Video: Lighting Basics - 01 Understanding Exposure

For example, if you are shooting in 24p, which is 23.976 frames a second, a shutter speed of 1/50th or 1/48th of a second would look very natural. Increasing the shutter speed to 1/100th of a second, for example, would result in an image that has less motion blur, but is also darker because the sensor has less time to expose the image. The last thing in a camera system that affects exposure is the sensor itself.
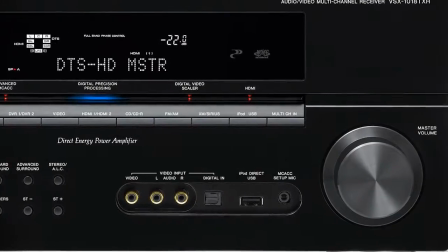[4:50]
You can think about this like the volume on your stereo, but in a camera system, it's called gain or ISO. All image sensors have a range of sensitivities they can be set to in order to properly expose the image. Just like your stereo, the more you turn it up, the more noise is introduced into the audio. The more your sensor is turned up, the more noise is added to the image, and somewhat decreases the detail and dynamic range. So let's review. The three things that affect exposure are aperture, shutter speed, and the image gain or sensitivity. Altering any one of those will not only change the exposure, but also change how the picture looks to some degree. So why is this important? It's important because you're not lighting for your eyeballs. You're lighting for your camera system. Lighting for how your eyes see is sort of like theater lighting. If you light a scene in theater, you light for how your eyes see it. And that works because everyone's eyes work about the same. Camera systems have many variables, so you have to consider the camera's settings and exposure when you're lighting. Let's look at some examples.
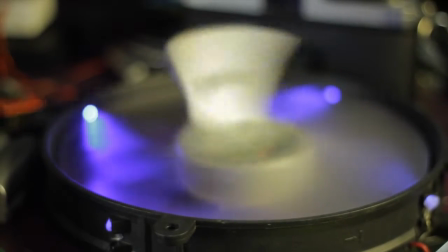[6:02]
All right, we're going to take a look at this video here, and this is a video that I call Crap on My Desk.
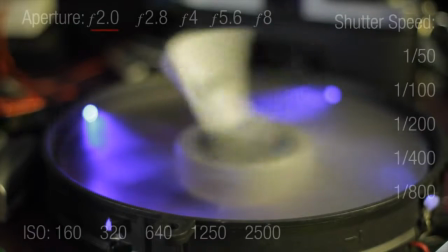[6:09]
The settings that I'm at right now on my camera system are f2.0, a 50th of a second, and ISO of 160.
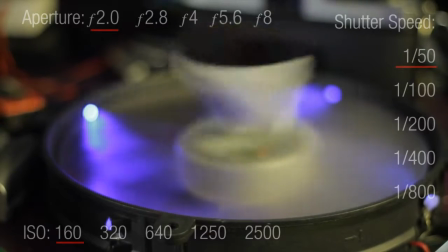[6:18]
So let's say we want to increase the depth of field to get more of this image in focus.
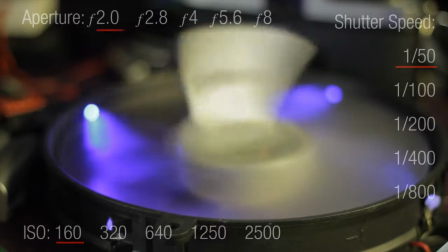[6:23]
So we're going to change the aperture from f2, we're going to move it down to f2.8 and then to f4.
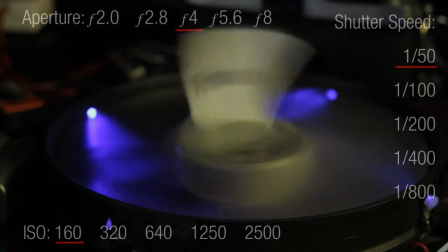[6:28]
Now that's 2 full stops. So we're cutting the light in half by going from f2 to f2.8.
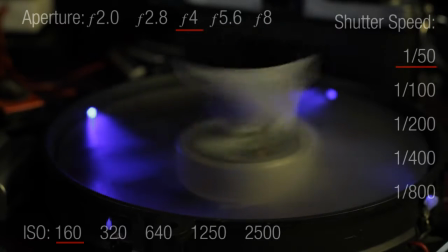[6:35]
Then we're cutting the light in half again by going from f2.8 to f4.
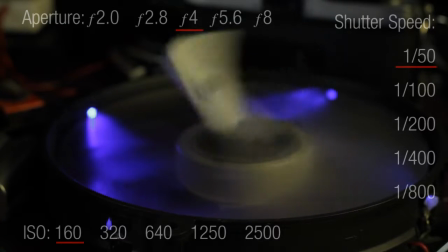[6:40]
So that's 1/4 of the original light we had before. Now, to make sure that we have the same exposure without adding more light, what we can do is increase the ISO. Now, we were at 160, so we can go up to 320, which will get us halfway there,
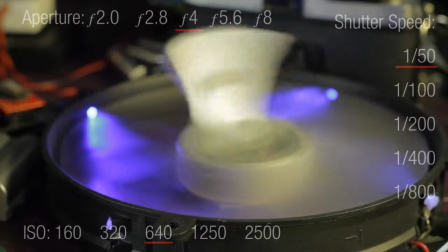[6:57]
and then we're going to double it again to 640, which will be the same exposure that we had before.
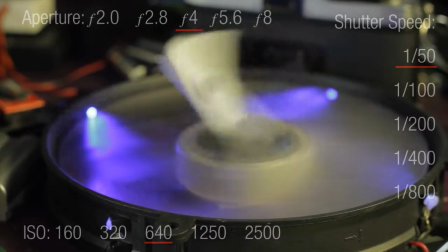[7:02]
So now we're going to have more of this in focus because we have stopped down the lens of our camera system, which has increased our depth of field.
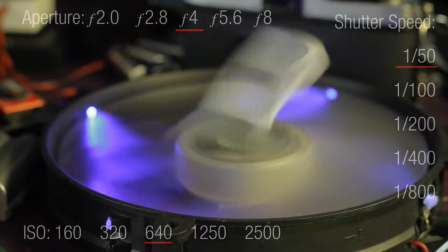[7:09]
So let's go down even further. Let's take the aperture from f4. We're going to go down to f5.6 and then f8.
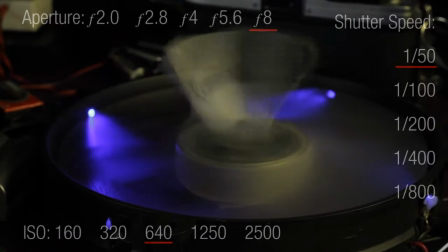[7:17]
That's 2 more full stops. Now we need to increase our ISO again, 2 full stops.
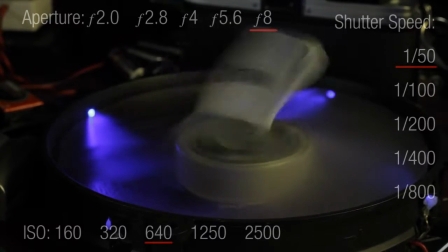[7:23]
So we need to double it and then double it again. So we are at ISO 640.
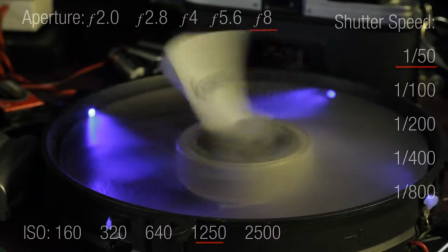[7:27]
So we're going to have to turn that up to 1250 and then 2500.
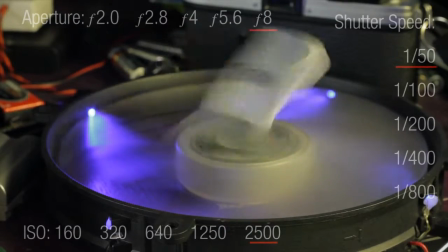[7:31]
Now you can see we have a lot more of this fan in focus, but we also have a lot more noise in the image.
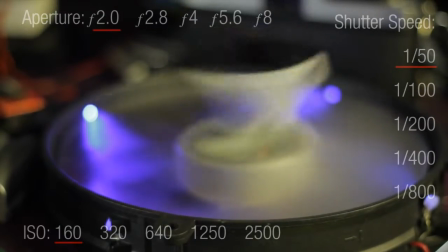[7:38]
Now what we're going to do is we're going to reset this. We're going to be f2, 1/50th of a second, and ISO 160.
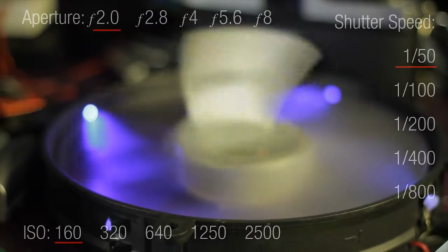[7:44]
Now what I want to do is increase the shutter speed to reduce some of the motion blur in our fan.
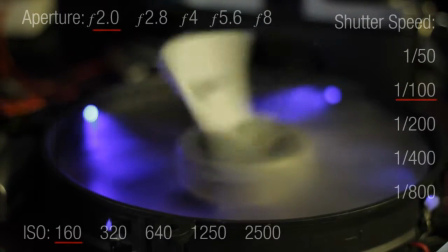[7:50]
So we're going to make a change to 1/100th of a second, and then 1/200th of a second.
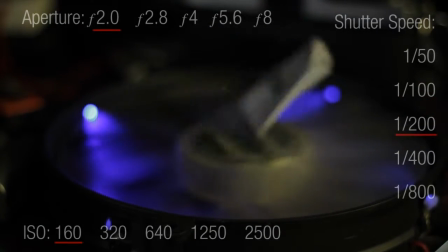[7:57]
That's 1/4 of the light again. So then we need to bump the ISO up again.
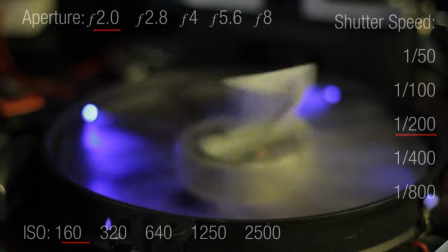[8:01]
So we're going to go from 160 to 320 to 640.
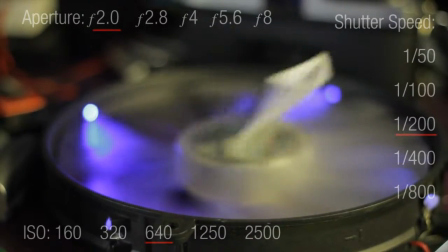[8:04]
That's 2 full stops because we lost 2 full stops of light in increasing our shutter speed.
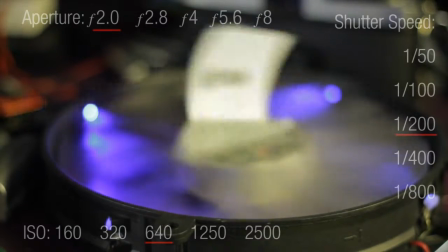[8:11]
Now we're going to increase the shutter speed from 1/200th of a second to 1/400th,
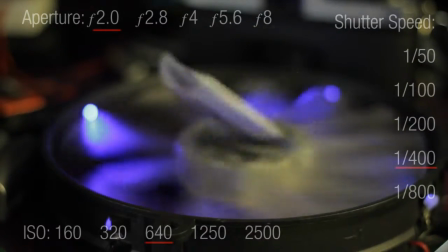[8:17]
which cuts the light in half, and then 1/800th of a second, which cuts the light in half again.
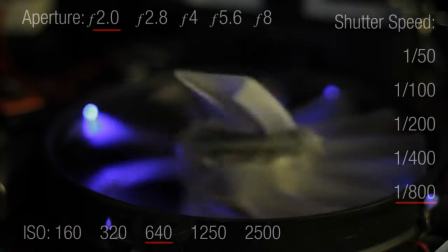[8:21]
So again, we need to increase the ISO 2 more stops.
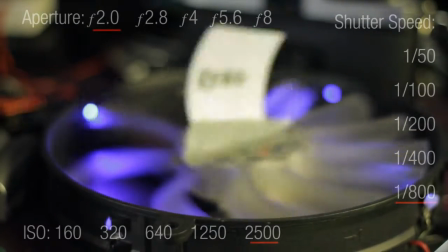[8:26]
So we're going to go from 640 to 1250, and then from 1250 to 2500 again.